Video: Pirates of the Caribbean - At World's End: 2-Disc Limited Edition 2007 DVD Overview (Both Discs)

ILM put all their resources into finishing Pirates 2, getting it on time. So when you actually look at like, okay, well now we can start on P3, there wasn't that much time left. We thought that the first movie had a lot of effects shots in it, and this is probably three times that. John O and ILM had a really difficult task. In the third movie, there were over 2,000 visual effects shots. Virtually everyone in the facility was working on the film at the same time. It was the first time that had happened at ILM since Return of the Jedi.
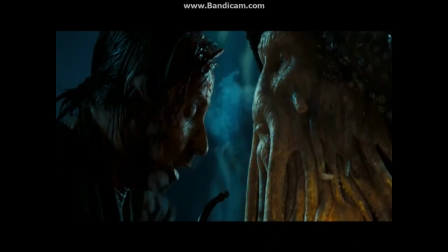38:56 Do you feel this?
In Pirates 2, Davy Jones was the star, the character that we needed to integrate into many different scenes. And in Pirates 3, we had an additional star, which was the Maelstrom.
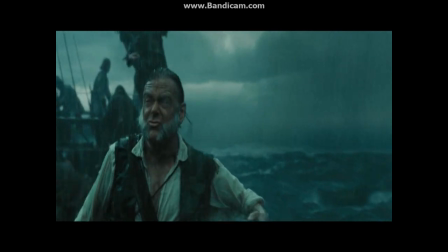39:13 The carrots we've had! Maelstrom!
I love this shot.
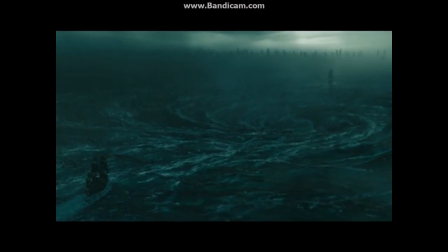39:19 It looks so real. It's just, it's a little bit with how the camera is animated as well, but it just feels like there are big waves out there and they're moving slowly.
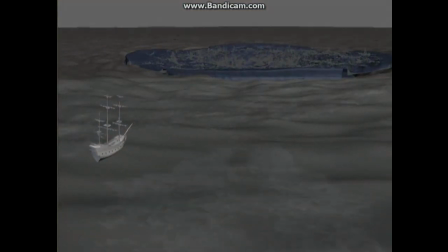39:27 And there's no water here. There's just a plate in the foreground. There's nothing.
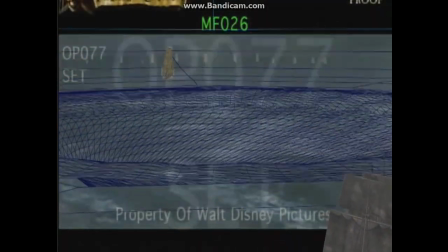39:33 The tricky part was actually how to make the whole maelstrom spin around. We've looked at a lot of, you know, big wave anomalies.
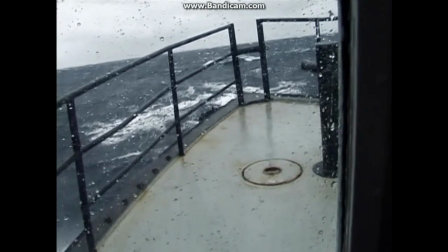39:41 We've looked at, 60-foot waves, studied how water moves and how it accelerates as it kind of comes up to the lip.
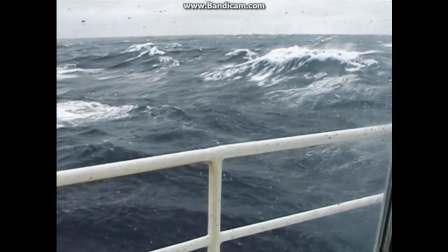39:50 And we're just, you know, trying to create something that we buy, that we believe. When you see a wave, there's this incredibly complicated thing going on.
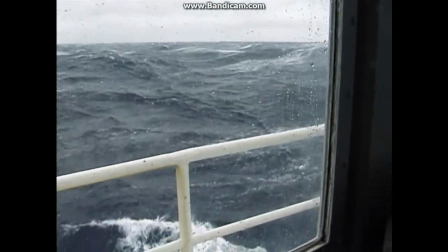39:58 It's not a simple process.
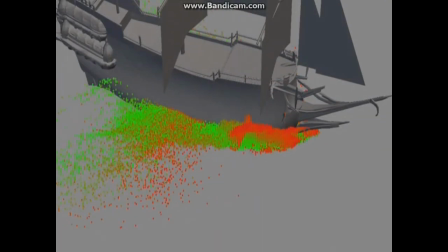40:00 You've got all the water molecules and everything is kind of interacting and it's creating foam and spray and mist and all sorts of chaos is happening.
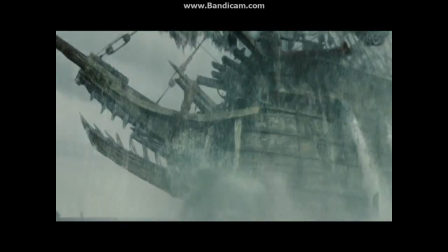40:13 We at ILM have a team working at Stanford and we've use
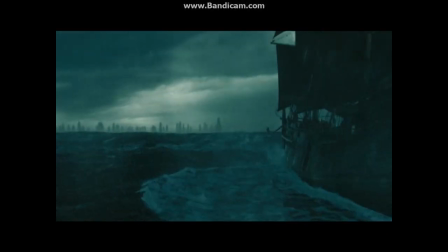40:19 those guys to try and analyze those kind of problems and come up with solutions.
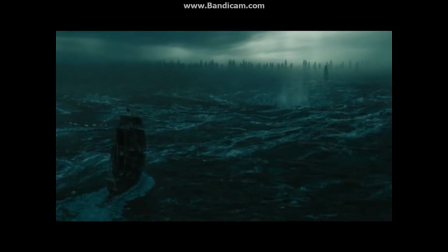40:24 How do you create water? And it required a massive amount of computing time.
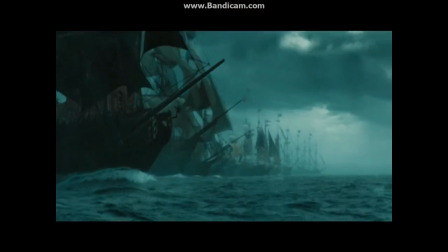40:29 I mean, it was just mind-blowing. It's not just something where you go, yeah, you know, that kind of looks okay. You know, it doesn't really work like that. You're trying to create this iconic moment in the movie.
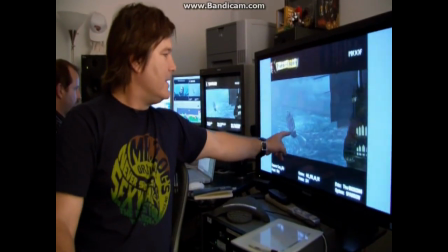40:39 That's a good example right there. You know, the ship that takes the inside lane is moving faster and getting an advantage on the ship that's got the outside lane.
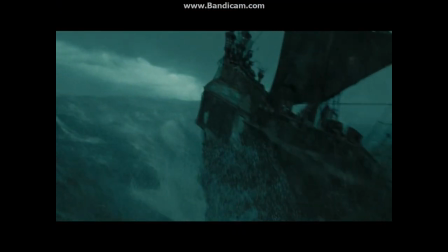40:47 So the water itself has to be moving faster inside than outside.
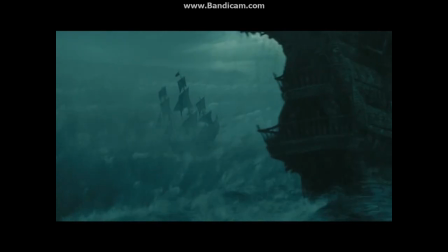40:50 You can sort of see that the Black Pearl is going closer in or more towards the center where there's a faster band of water.
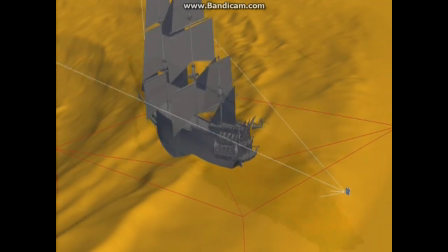40:58 Now that was, of course, very, very hard to simulate. And they've had to go back and rework the Maelstrom, keeping in mind that, you know, there's a story to be told here.
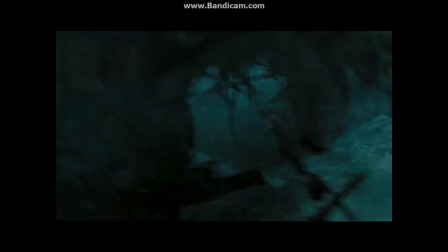41:08 What's happening in the foreground is pretty complicated as well.
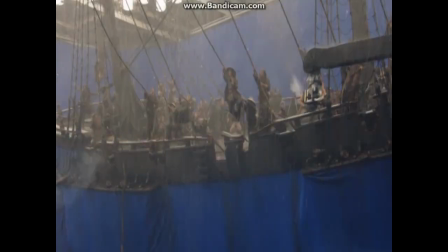41:11 There's a gigantic battle happening between the crew of the Black Pearl and the crew of the Flying Dutchman. So we have computer-generated characters in the midst of lots of rain and atmospherics and splintering wood.
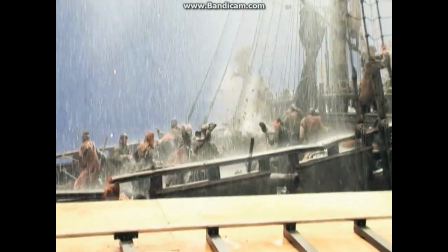41:26 And so these things are kind of difficult to integrate and make them really look like they're present.
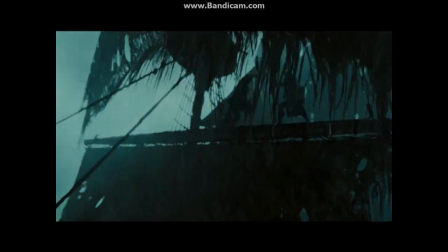41:32 During the Maelstrom sequence, Captain Jack Sparrow and Davy Jones engage hand-to-hand combat on the top of the yardarms of the big Flying Dutchman vessel.
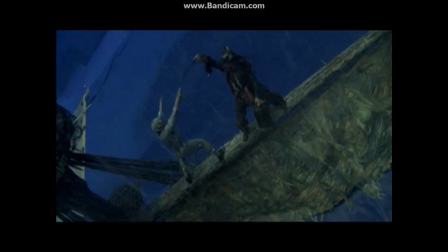41:40 Johnny Depp and a stunt guy portraying Davy Jones actually fought hand-to-hand on a portion of a set they built,
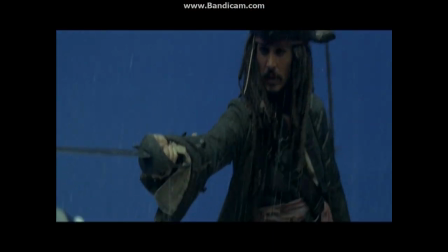41:48 basically a yardarm as well as a crow's nest. That allowed Gore to direct the action as well as create most of the camera moves on set.
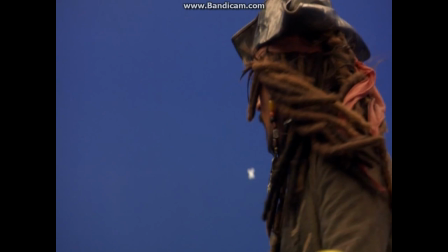41:56 We then took those shots and then fleshed out the world around it.
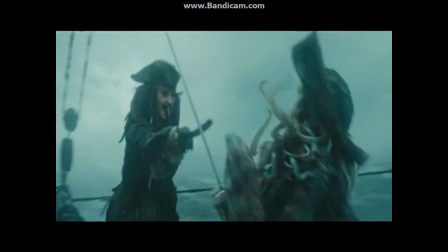42:00 Sometimes we retained almost everything they shot from the set pieces, the yard arm and the crow's nest. Sometimes we replaced them completely.
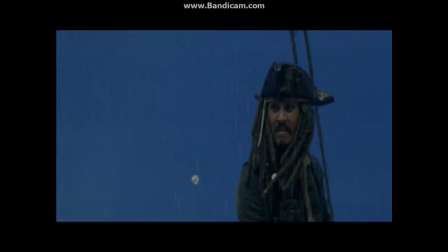42:08 We always kept Johnny Depp's performance because it's really important that the audience see him acting and engaging with Davy Jones up there.
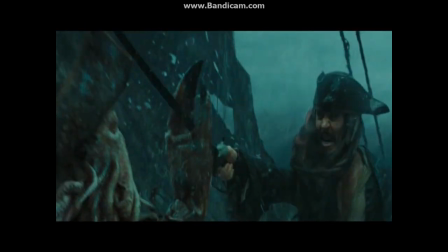42:16 Oh,
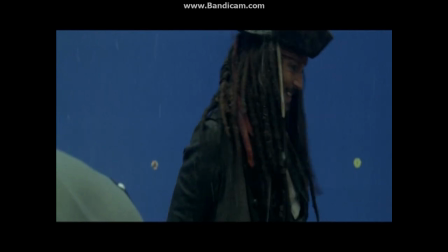42:20 but it definitely was a challenge to try to build this world around them as well as make it all believable.